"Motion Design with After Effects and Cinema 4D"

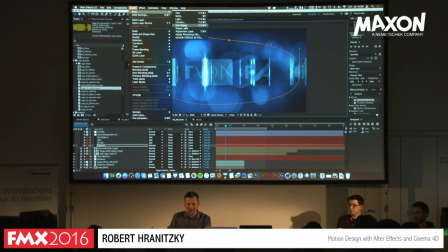[27:52]
I didn't use it for this particular project because I wanted to have it more organic and not so round, is going to the Sapphire Vignette effect. If you haven't used that one, it's really,
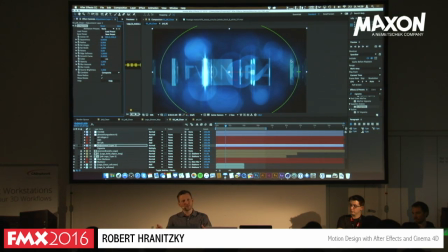[28:04]
really nice because it gives you basically so many things that you manually have to do with the mask and the feathering as a plugin, and again, with a very fast and visual feedback on how you can adjust these things, and you can rotate it and make it look really, really nice, and you can set the blend mode.
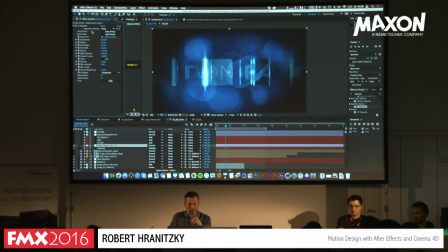[28:22]
So these are the two techniques that I use to create a vignette, and almost all my motion graphics pieces have a vignette of some sort. Then obviously, you had the optical flares.
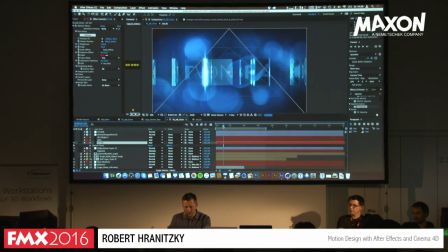[28:32]
So some of the optical flares, I think, are happening in the middle, just as a little glint.
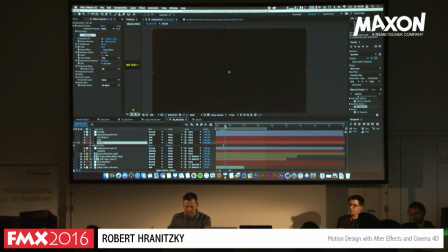[28:39]
Let me see where it is. Yeah, here. That's the red, actually. Some of the optical flares are happening right here, just as a sparkle.
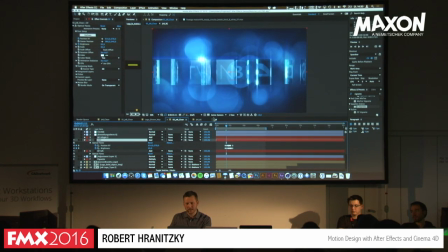[28:51]
And again, I try to use them as subtle as I can, so not too big.
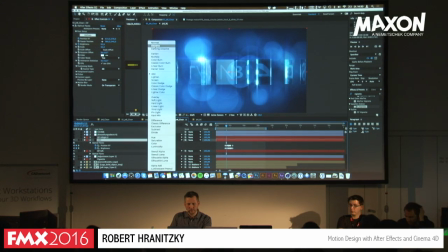[28:56]
I always use the add blend mode, because I think it just blends in nicer.
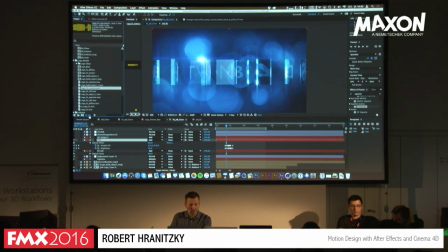[29:01]
I always set my project panel to 16-bit, in case someone doesn't know that or doesn't use that. That helps a lot. And one of the things that I really, really like is chromatic aberration. So with CG renderers, we always tend to make things look perfect. Everything is too sharp.
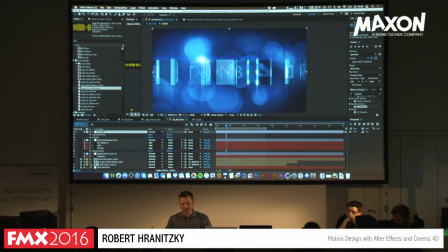[29:19]
Everything is pristine. Although we wanted to have pristine glass, high gloss quality, I still want to give this organic look to it. And chromatic aberrations are basically imperfections that are in the lens, and they cause those fringes on edges, so you have this little shift of red and blue.
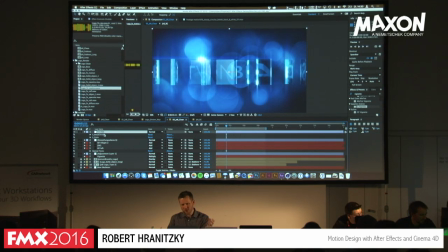[29:38]
And again, a lot of people ask me, so what do you use for chromatic aberrations? Well, the answer is you can build it manually, which is very complicated. Well, not complicated, but time-consuming. But the easiest way is to use warp chroma, and I'm just going to reset that quickly for you. I'm just going to add it fresh so you can see how it looks.
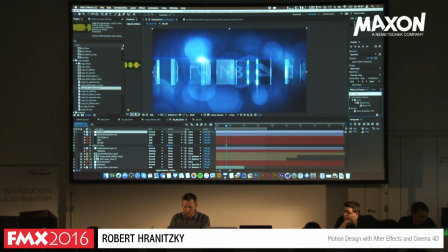[29:58]
So warp chroma.
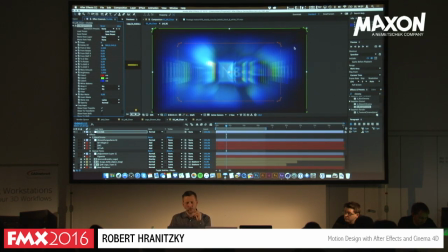[30:06]
So if I put that down, you will see immediately what happens. This looks not really cool. So obviously you can crank up the steps and you can make it really smooth, but it still doesn't look like a proper chromatic aberration. Well, the secret lies here in warp from Z distance.
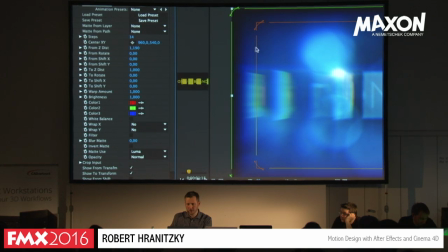[30:24]
If you pull that back, so you can see it, you can actually also visually pull that back, you will see what happens.
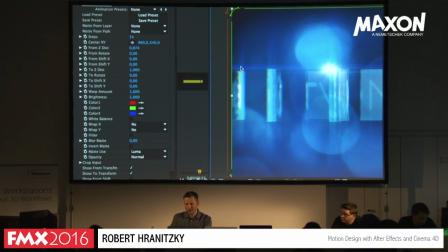[30:31]
And I think it's quite nice what's happening at the edges. So basically it will blur things, so obviously this is a way too strong value, but you can also tweak it a little bit, so you can add those lens imperfections like that.
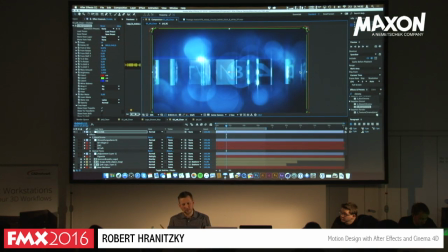[30:46]
And I think this really helps to blur things out. Sometimes I use a fast blur for a render just to make it a little bit imperfect, but adding a warp chroma or a chromatic aberration effect will also blur the effect for you. And if I toggle this on and off, you can see that it towards the edges,
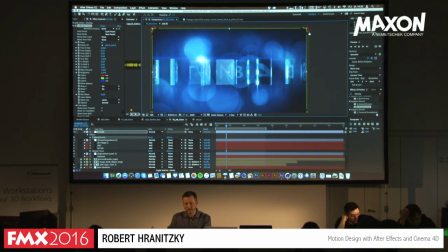[31:02]
it's much more blurred than to the inside, and you can twist the effect to actually create completely abstract things. So that's also nice to play with and try things out. But that's more or less the final part, and then of course I slap some grain on it. Just some subtle values.
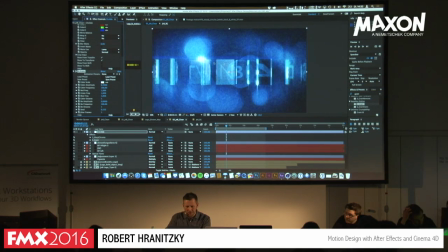[31:19]
The values that I use, in case you're interested, I always set the color frequency up to the resolution that I have, so 1920, and I play with the color amplitude of maybe 003 or something.
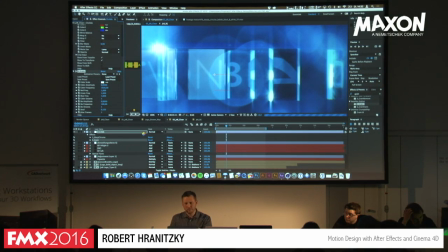[31:33]
So just to make it just really nice, just barely noticeable, so there's some grain, you don't have any banding artifacts.
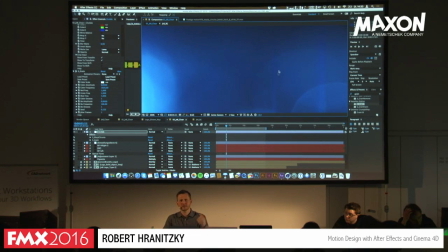[31:40]
Hope you can make it out on the screen. Can you see that, the grain? Okay.
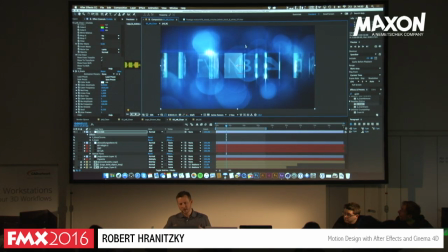[31:44]
So yeah, this is basically my approach to making things sexy, as the client says. You know, making glossy, adding glows, a little bit of glint just to pull off the effect, a little bit of optical flares.